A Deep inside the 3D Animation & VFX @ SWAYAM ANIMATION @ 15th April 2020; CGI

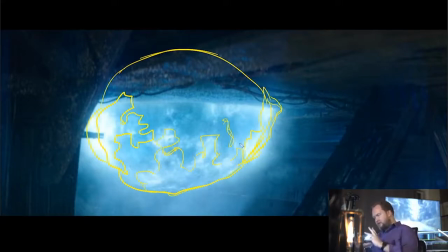So you end up with this lower density 3D sphere filling out the volume, but then you've got all these other patterns kind of moving and shifting around over the top. And then you can build in more shaded detail from there. But at least for me, that's how I've done it every single time.
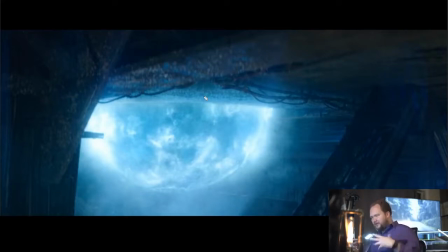It's just creating really interesting layers of volumetrics that all sit together inside of a volumetric apparatus. And that's how you pull off an effect like that. It looks really cool.
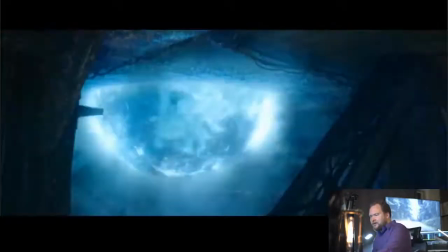I like it. And so again, not to say that that's how it was done, but I imagine that's how it probably would be done.
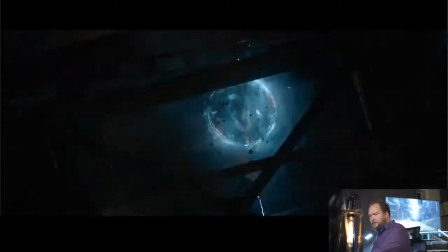So hopefully you're not offended by butts, especially CG ones.
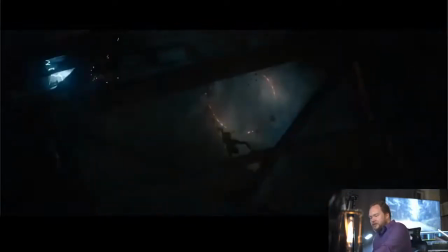But just to chat about the shot for a quick second.
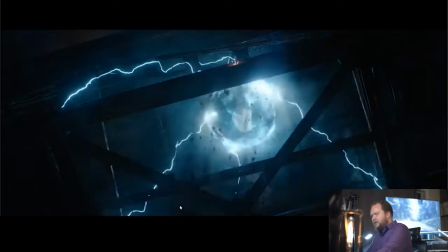So again, all you're doing is rendering this out and then taking that out in the next part.
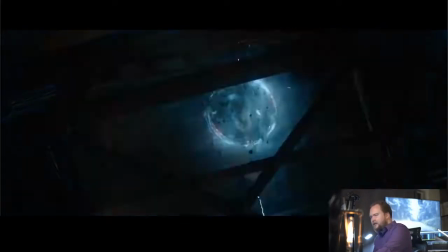I'd imagine that this is just something that you've got the layer in comp and you turn it off so it fades out in comp. I love all the hot edges and everything. The broken, I'd imagine a lot of this is matte painting to get all that surface detail, everything else.
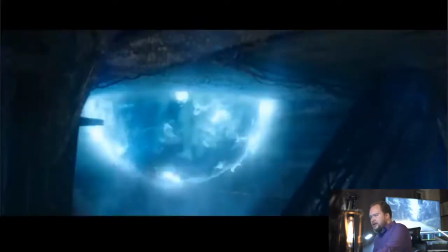Again, I really think that this previous shot is CG. Not because it looks CG or anything like that.
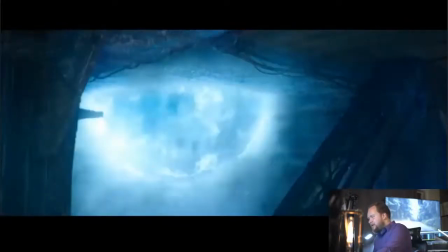It's just, that's the call that I would have made. That's all basically a matte painting.
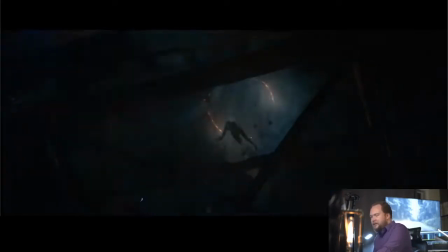By matte painting, I just mean that it's painted detail rather than just straight up texture. So that we can get a bit more specific about everything. So whether it's in Mari or however you want to do it. So this is a digi-double here, so forget the actress's name, but you've just got her as kind of a ragdoll.
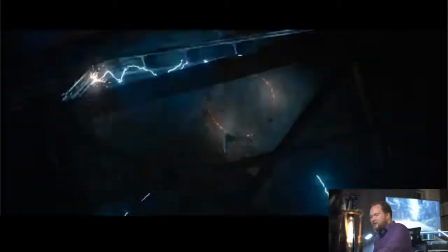Not a ragdoll, but it's animated to be basically one. So that way you get that reaction.
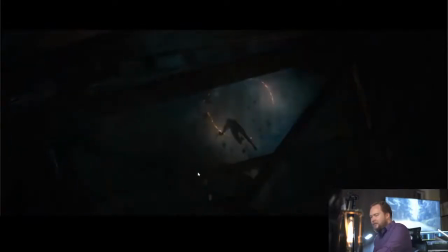And usually having a beam like this, it's partially because that way it's like, ow, that would have hurt. But it's also just to kind of help sell that this isn't a real person. Because you'd easily just drop a person and that'd be the end of it, kind of landing
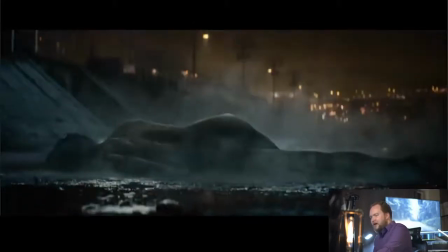just slightly ahead of the camera, because that's the gag, is that you do that, and then you have the perfectly placed
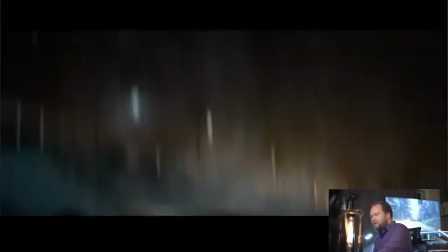actress on the ground. So the camera kind of loses focus for a second as they fall ahead, and then it wipes down to that.
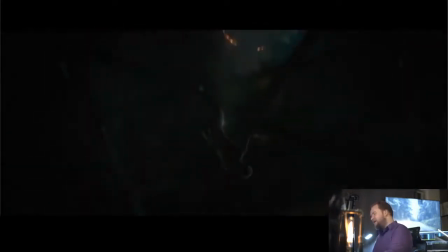I just did a video with Corridor Crew on their YouTube channel, and it should be coming out pretty soon, but that was something we talked about, was Blade. I had to do exactly one of these shots where he jumps out of a window and then lands on the ground.
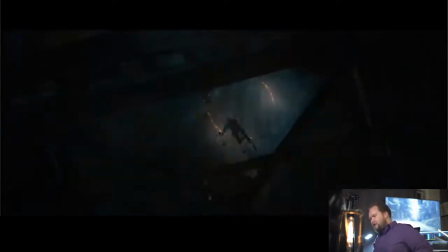And the decisions made on set for this were really not good.
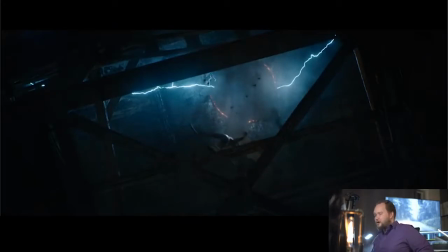The shot, I'm happy with the work I did on it, but the actual shot itself is terrible.
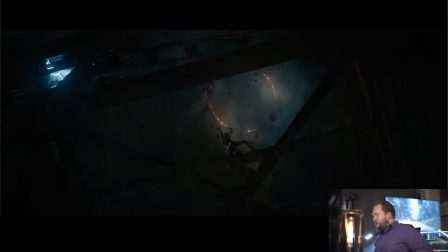Just because it's, he's jumping 10 feet onto a beanbag, basically, and then they digitally kind of warp him and then shift him into another take of him landing on the ground. So the whole thing's a really bad gag. But this is a CG character falling down,
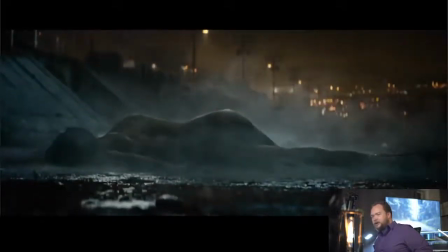falls ahead of the camera, and then that's wipes to a completely practical shot with a lot of CG mist everywhere.
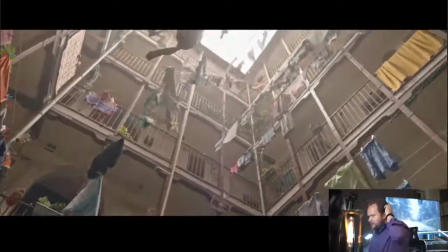So I'm going to play the shot in segments, but just going to play through a little bit of this. The way that this was pulled off was that they had a big light rig exactly where,
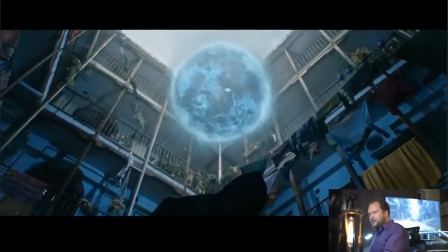just to jump ahead a little bit, where this orb appears. So they actually had like a big LED rig there that, because originally when I was watching this, I'm just like, what was the approach? Like, obviously CG clothes for a lot of this, but the one thing that caught me was just the lighting
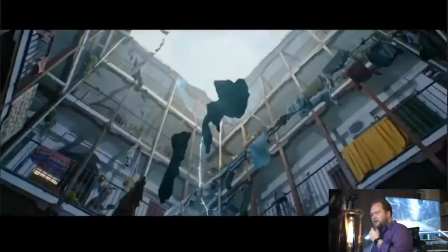interactiveness on everything was a little too good to fake it and get it all to match.
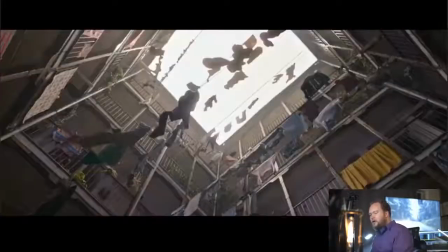So, I was kind of intrigued to see how that was done, but it's actually a big LED 360 degree
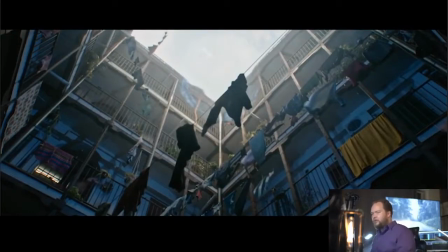lighting rig that was able to create, you can program in all the flashes and everything else to get some interesting results.